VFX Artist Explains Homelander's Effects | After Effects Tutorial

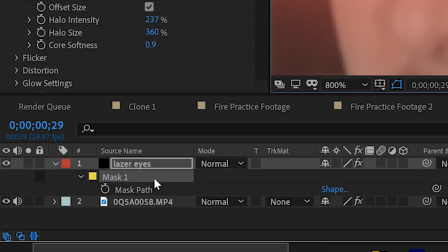And I simply just created a mask keyframe and masked the line,
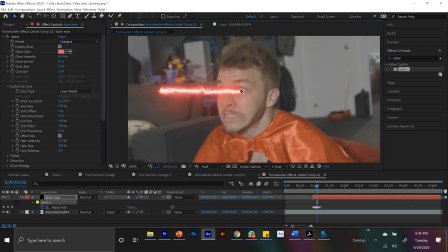the laser line, to basically come out of my eye and then eventually leave the frame when my face kind of goes backwards.
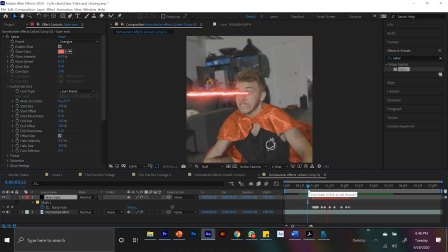And that's pretty much it. Once you've just masked that out and kind of frame by frame tracked it to your eye, it's pretty sick.
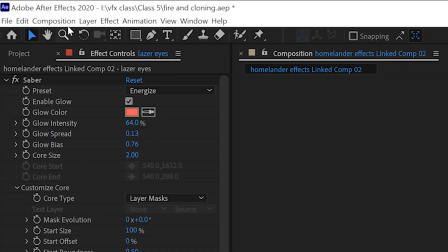But like the last one, we always want to create an adjustment layer.
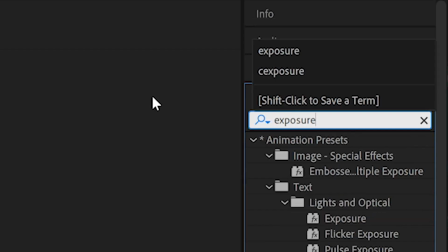So I apply the curves effect, I click exposure, I type in wiggle, 0.5.
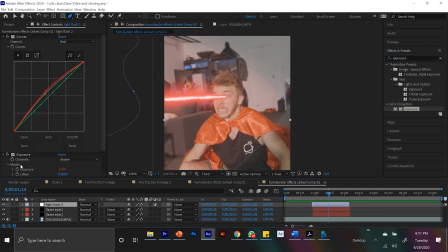And now this layer will flicker and be red. And I masked it to follow the path of the laser. and that's it.
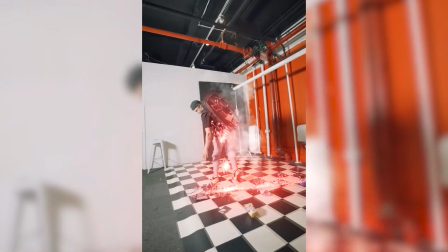You basically are just masking that one line for the laser beam and then just animating a flickering adjustment layer. Honestly, it's easy shit. We work smart, not hard, because you can work on more projects and make more money regardless. Oh, strategy. Okay, great, that's two effects. Now, the third one is how to throw someone to their death.
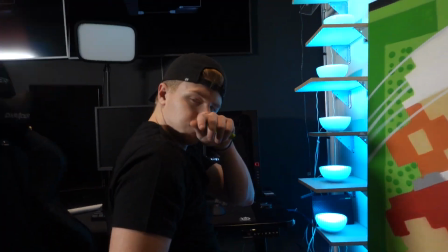This one I got pretty lucky with, actually. My friends over at 368 let me come shoot there regularly.
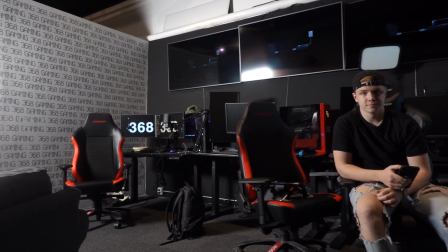They're super awesome. My friend Brandon works over there. He lets me in, solid guy. And they luckily had a dummy of a person.
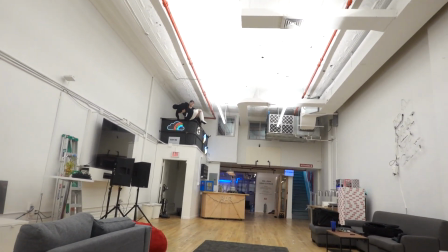So I set my camera up on a tripod and we went upstairs to the second level of
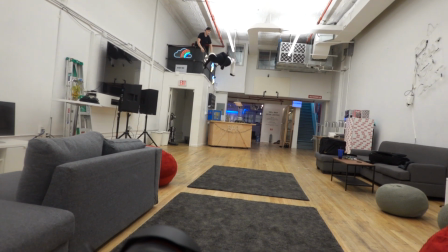368 and Brandon threw the dummy off of the balcony. What that allowed me to do is frame by frame, mask out the dummy so I could have something realistic actually fall from the sky to the ground.
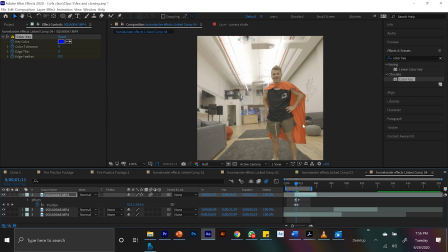And I position keyframed the dummy to start outside the frame and come in, which made it look like he was coming down really fast. So this is actually pretty simple. It's just gonna be a jump cut.
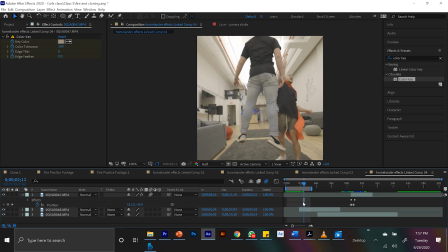I do one scene where it looks like I'm throwing Brandon up in the air. I stay still. Brandon walks away and I finish the action. So if we watch it, it's just like a jump cut, kind of a match action.
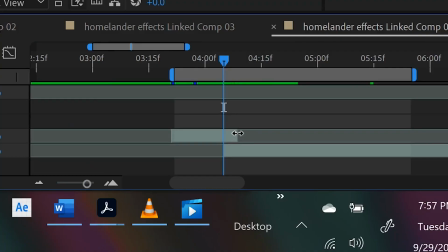And then what we do is just we take the next frame of when Brandon was in my hand,
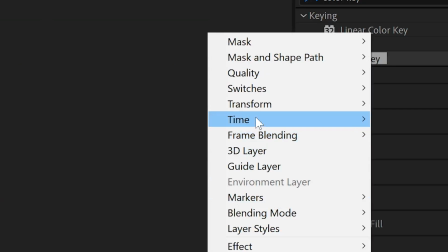we freeze frame it by right clicking, going to time and hitting freeze frame.
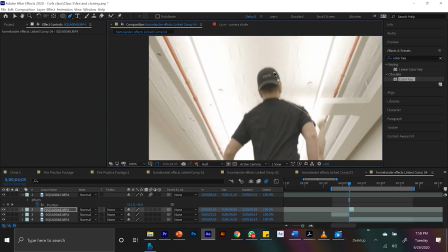And we just kind of roughly mask Brandon out.
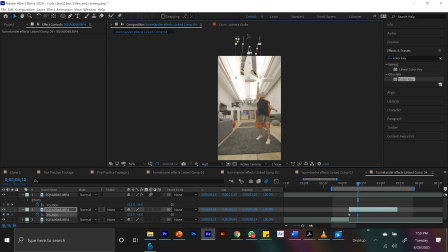And then all we do is create a position keyframe and just create two points where he flies up.
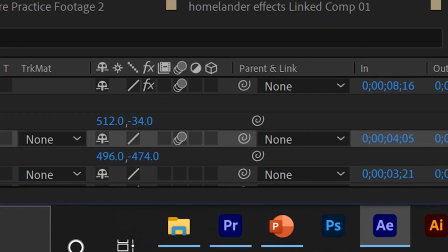In the layers panel, let's select on automated motion blur so he looks like he's moving really quick.
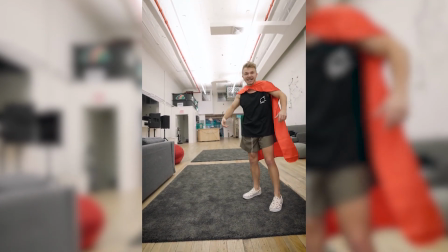And if we watch it back, it's just a jump cut and a masked out picture with some position keyframes. Wow. And also, in the video I made for Amazon Prime, I threw a refrigerator into the great beyond.
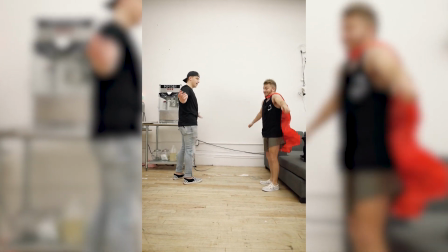Same concept applies. I just masked out the refrigerator. I had a clean slate in the background where the refrigerator was not.
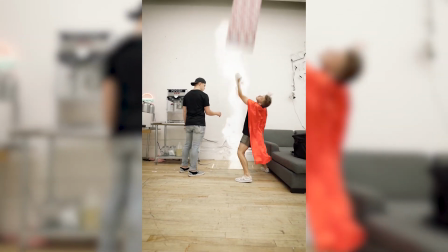And I just made a freeze frame of a mask of the fridge, position keyframed it to fly out.
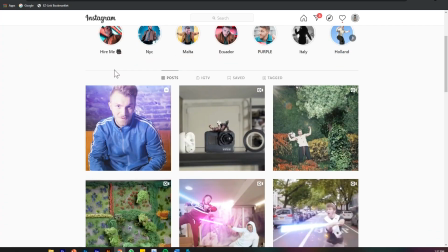Woo, that is spicy. And you guys know I'm on a quest to have the most fire Instagram ever.
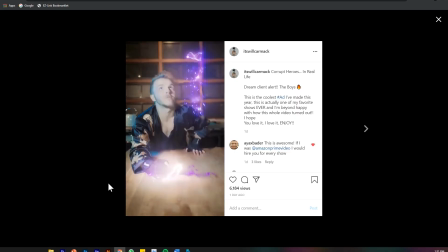And so you can find the whole thing on my Instagram. I will do all of the boys' superhero effects. So watch that to get excited about it. Woo, and lastly, sorry, this is getting hot.
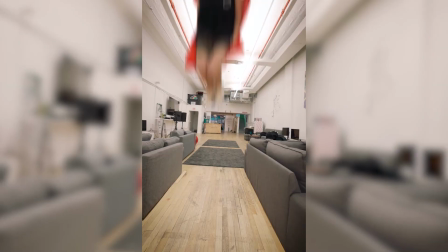We're gonna learn Homelander's super epic landing. This one, again, is actually super easy. Whenever Homelander lands, because of the force of him landing, everything gets shot out like the ground cracks, things fly out from next to him. And so I wanted to replicate that same look. So what I did is I started with my camera on a tripod facing towards some couches.
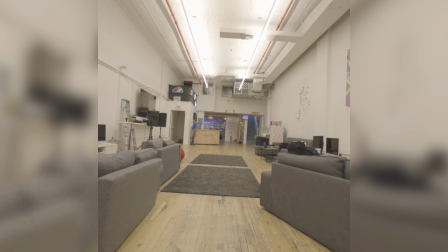And I had me and Brandon pull the couches back.
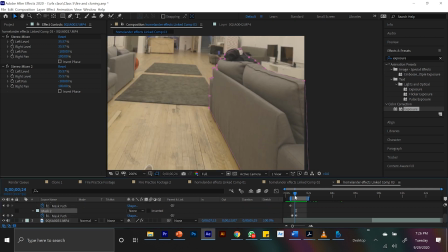And the reason I did that is if I cut out and mask the couches frame by frame as me and Brandon moved them,
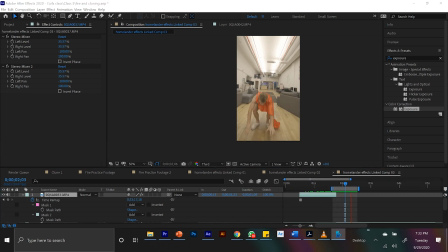I can later speed that layer up and make it look like when I landed, the couches just poof, shot out.
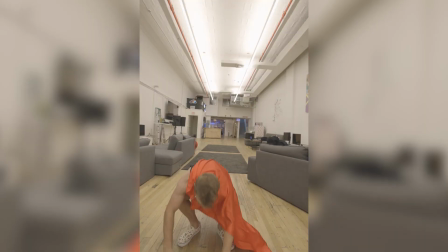Next, I basically just stand in frame and I jump and I do my epic stance.